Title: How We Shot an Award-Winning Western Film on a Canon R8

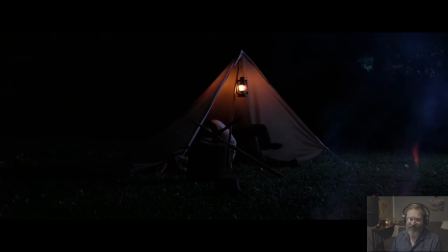This tent is a walking stick that my wife got from her grandma and a canvas tarp from Harbor Freight.
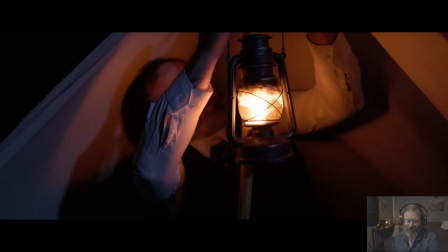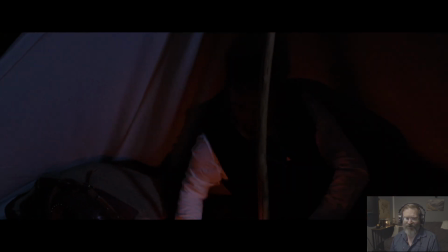Here's our LED lantern. Watch how it looks like he blows it out.
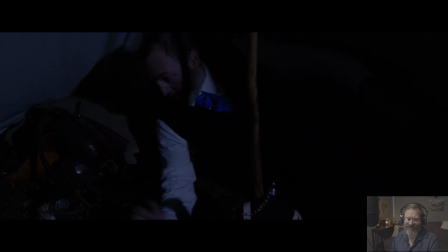It's just awesome. Put a lot of Foley into that too. There's our horse keeping the illusion alive.
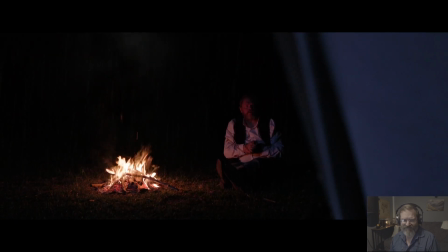Hey, you gonna let me freeze to death? Don't I get some shelter?
So the rain.
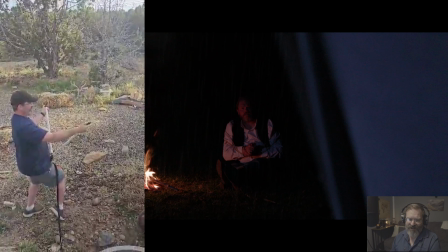We built the rain machine. Daryl and I built it, and it put out a lot of water, and I did a lot of test shoots in my backyard.
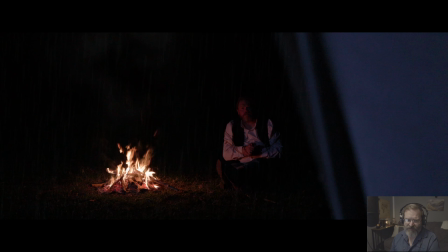So this is a mix. It's a mix of the practical rain and a mix of the CGI. Because what I learned with my practice shoots was if I put enough light to backlight the rain, it ruined my dark blacks, and I really wanted the highlight dark black look.
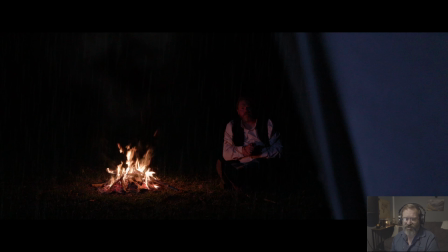So decided not to backlight the rain, just get what we could and CGI the rest. But we did use the rain machine. We used it for wet downs. Part of this is the actual raindrops. You just couldn't see it enough. We used it to soak the heck out of Daryl.
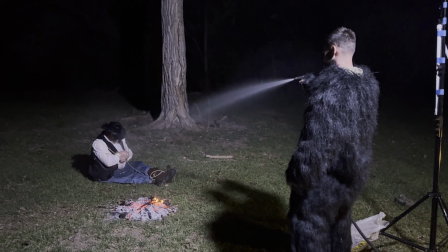You'll see that here soon. And we used it for some up close shots where you could see water dripping and stuff like that.
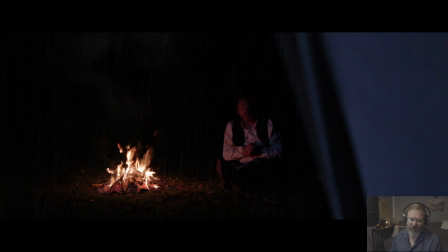But it is a mix of CGI and of the rain machine. And the lightning is all CGI. I did that with different opacities of white frames in post. Just kind of overlaid them over the actual footage.
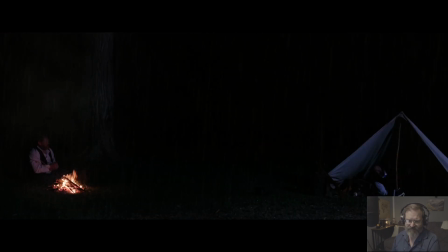Just look on Daryl's face.
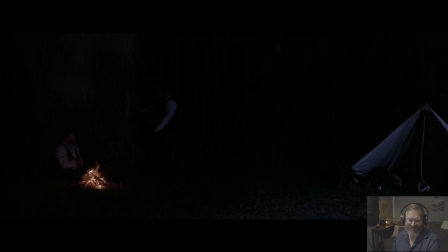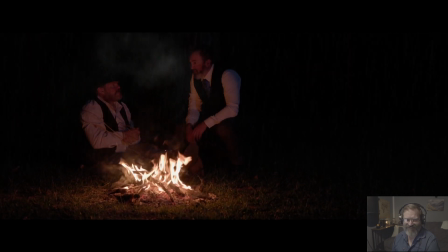There you go. Hat. That's improv.
You know, you could always snuggle up with honey if it gets too cold.
Love it.
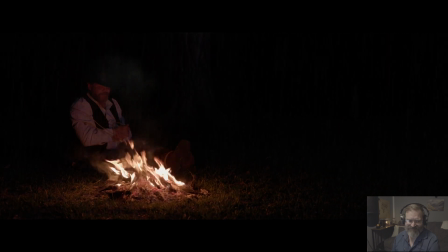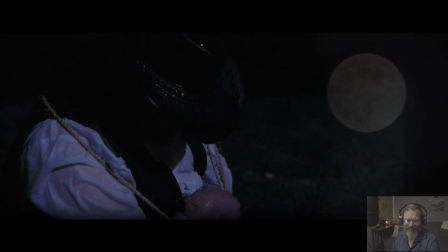So now we got Cody drifting off in the La La Land. This shot right here. This is where we just soaked the heck out of Daryl with that rain machine. The moon is actually a stock footage shot from Pixabay.
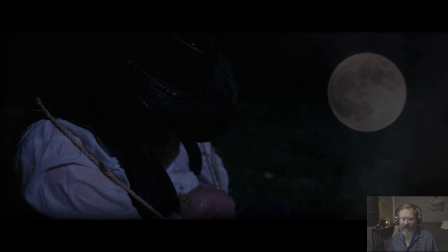I wanted it for a transition to kind of show that the storm was passing. We tried to catch something on camera, but the full moon never timed right with the clouds. So this is the one piece of stock footage in here. Just look at Daryl drenched in the rain coming off his hat.
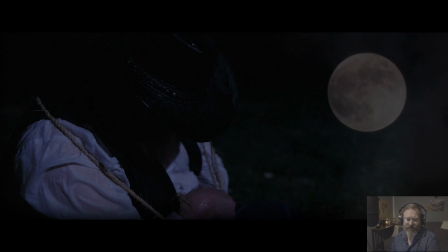I wanted this shot because it's really powerful imagery from the novel.
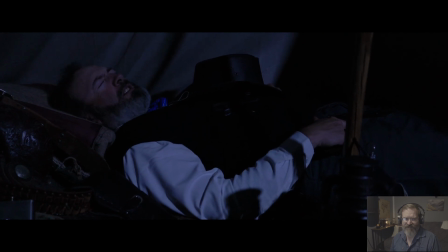No.
Cody's drifting off in the La La Land.
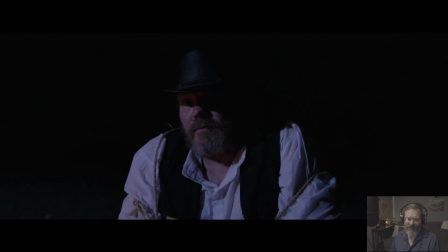Chase is having a sweet dream, gonna turn into a nightmare. And Daryl's wondering what the heck is going on.
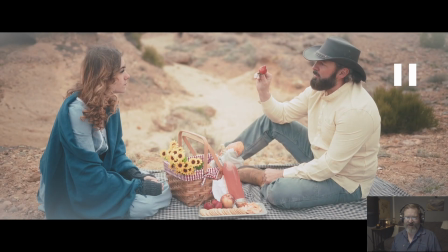Have you tried to stop?
Alright, let's talk a little bit about this dream scene. So this is where I used the ND filter with a quarter black mist from K&F to kind of give it that dreamy effect. I put a white vignette on there. For the color grade, I wanted some really dense colors.
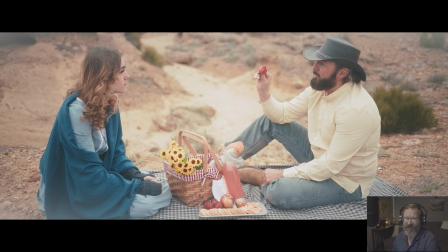I wanted those reds and blues. They're kind of associated with the American flag because we got a little bit of a it's supposed to be bringing in some of his past from the Civil War. I wanted it to have kind of an eye poppy saturated look.
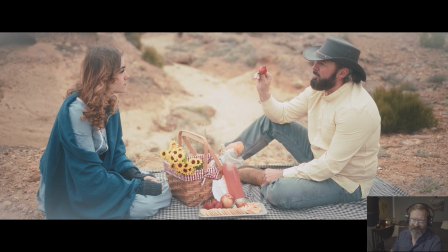And another thing about this, at first I wanted it all silent film. Luckily we ran audio to get the spoons tapping and stuff because the silent film look didn't work. What we told the characters were to play like they were on a date.